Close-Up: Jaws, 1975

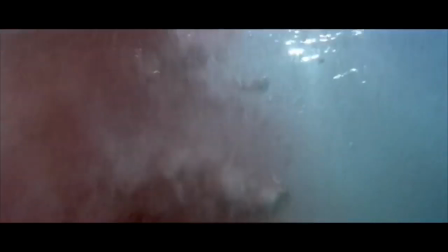[8:46]
All right. On a very basic level, I would say what you're seeing here is a film quotation.
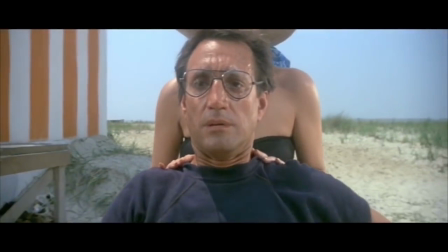[8:52]
For those of you who love your Hitchcock and especially your Vertigo, maybe you recognize the famous Vertigo shot, which is Hitchcock's
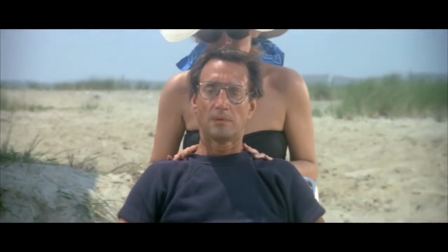[9:02]
contrivance of zooming in while pulling the camera out on a dolly contraption,
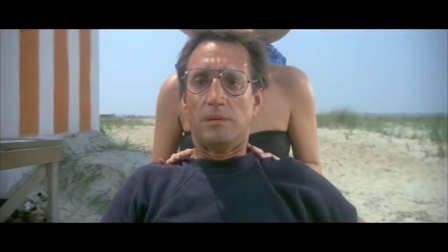[9:08]
right? So very simple.
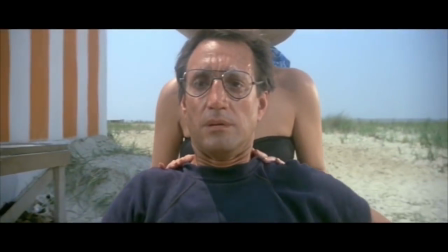[9:10]
You zoom in, you pull the whole body of the apparatus out, and you get this very strange effect of a sort of collapsing of spatial depth. But what's much more interesting is, why does Spielberg do it? And this is what I want to suggest is the greatest accomplishment of the sequence in Jaws.
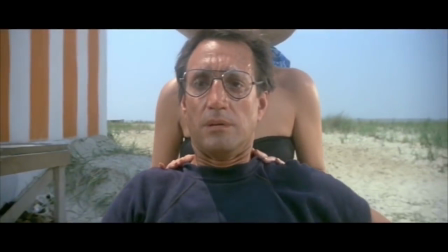[9:28]
Spielberg is not showing us a conventional point of view. Rather, he's showing us what is specifically for him a cinematic mode of vision.
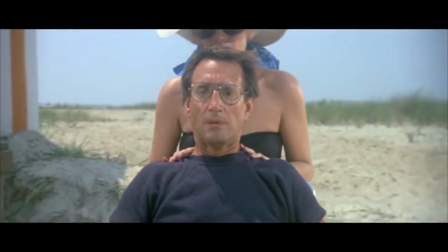[9:38]
He wants to exaggerate the act of seeing in a cinematic context.
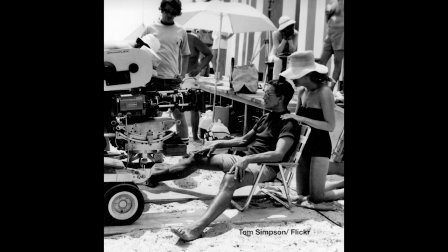[9:44]
This is hyperbolic seeing. Cinema can enable us to see things in ways that our natural human perception simply cannot. So when Spielberg wants to give us the sense perception of what Brody is seeing,
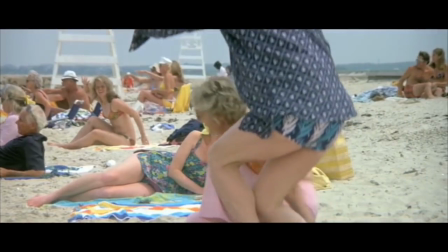[9:59]
he doesn't give us a conventional point of view shot, which he could do very easily. Instead, he gives us the shot of Brody.
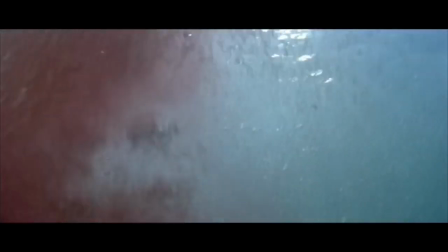[10:06]
And now perception is translated as this incredible vertigo zoom in, pull out shot.
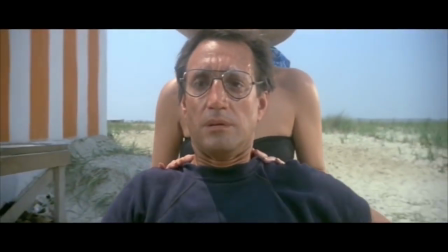[10:14]
And I suppose if I were to interpret what it does for us as spectators or how we respond to it, I would say simply that it seems to make our vision excessive. It seems to exceed what is natural.
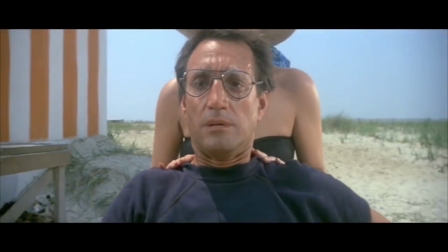[10:29]
And the nearest point of contact that I have for it in my own film viewing, it makes me think of those Warner Brothers cartoons, right? You know, when you see a Wile E. Coyote chasing the Roadrunner, and the Roadrunner tracks by at lightning speed, and his eyes literally shoot out of his head, and you get this crazy sort of trumpeted sound,
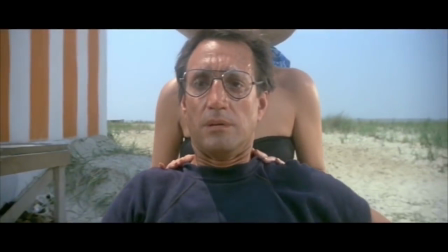[10:47]
right? And what it suggests in animation is he simply cannot believe what he's seeing. But how do you make that a part of sensation, a part of sensory perception?
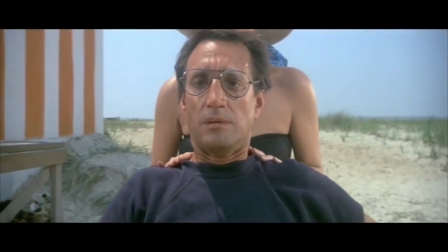[10:58]
Well, Spielberg uses the push-pull in a quotation of Vertigo to
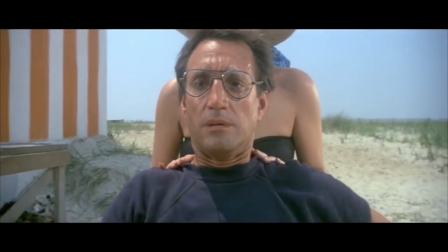[11:03]
give us a sense of the incredible excess of the vision of Brody.
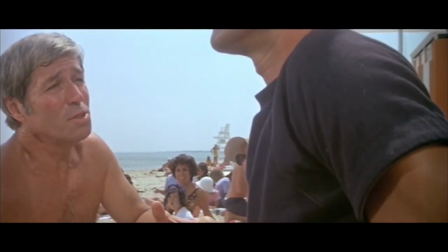[11:09]
So, in summary, what have we got? On the surface, a very conventional sequence of the second attack in Jaws.
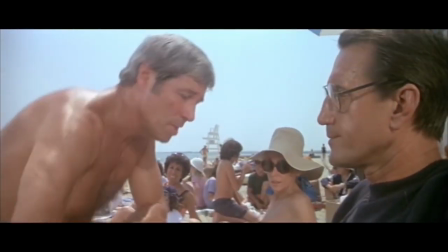[11:16]
But if we just scrape beneath the surface,
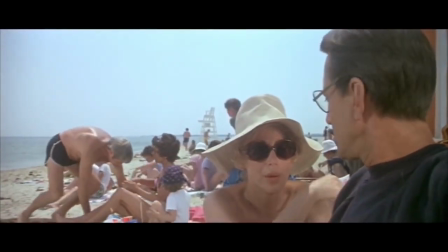[11:19]
we see that Spielberg is attuned to the capacity of cinema as a visual medium.
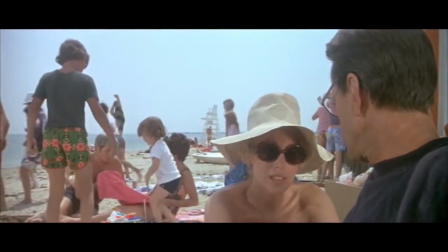[11:26]
This is something that you see in his very earliest films.
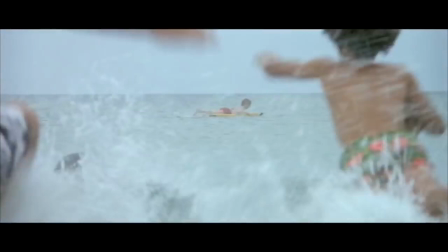[11:29]
If you've seen Duel, for example, an early TV movie, it's an absolute masterpiece of visual and oral composition.
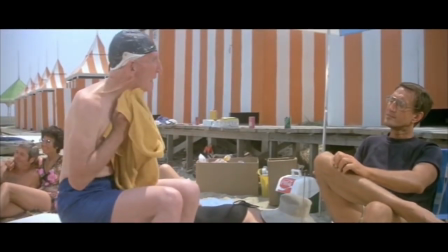[11:38]
But in Jaws, he elevates the genre film to what I call, I suppose, a genuine American art form.
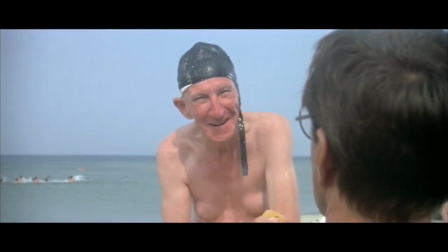[11:46]
It's a genre art film through Spielberg.
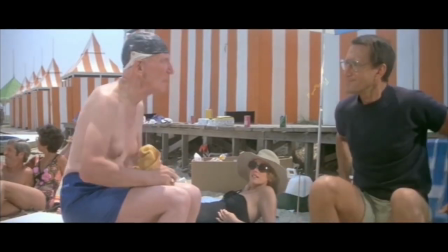[11:49]
And I suppose I'll conclude by saying that when Hitchcock described his work in Psycho,
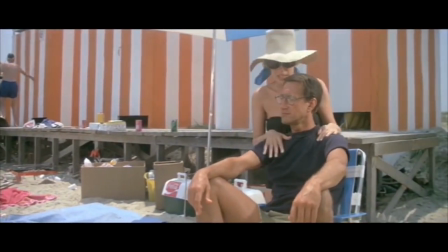[11:56]
he called it a pure cinema. And by that he meant it was a cinema that was attuned to visual language.
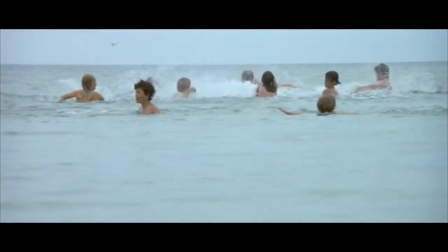[12:04]
And what I've tried to illustrate here is a mode of cinema in one of the most popular filmmakers in the history of American cinema,
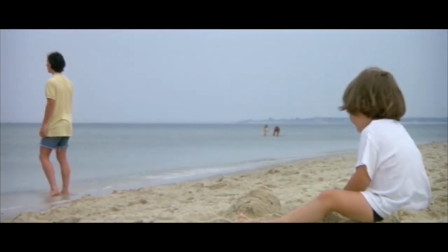[12:12]
who seems not only attuned to visual language, but who I think is one of the great imaginative filmmakers using the image and using sound to, I suppose, exceed the parameters of our own perception.
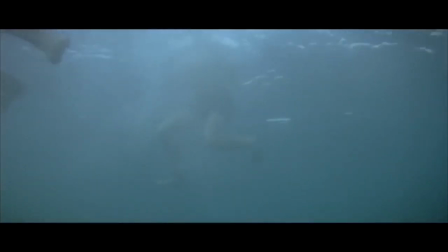[12:28]
Thanks very much for listening.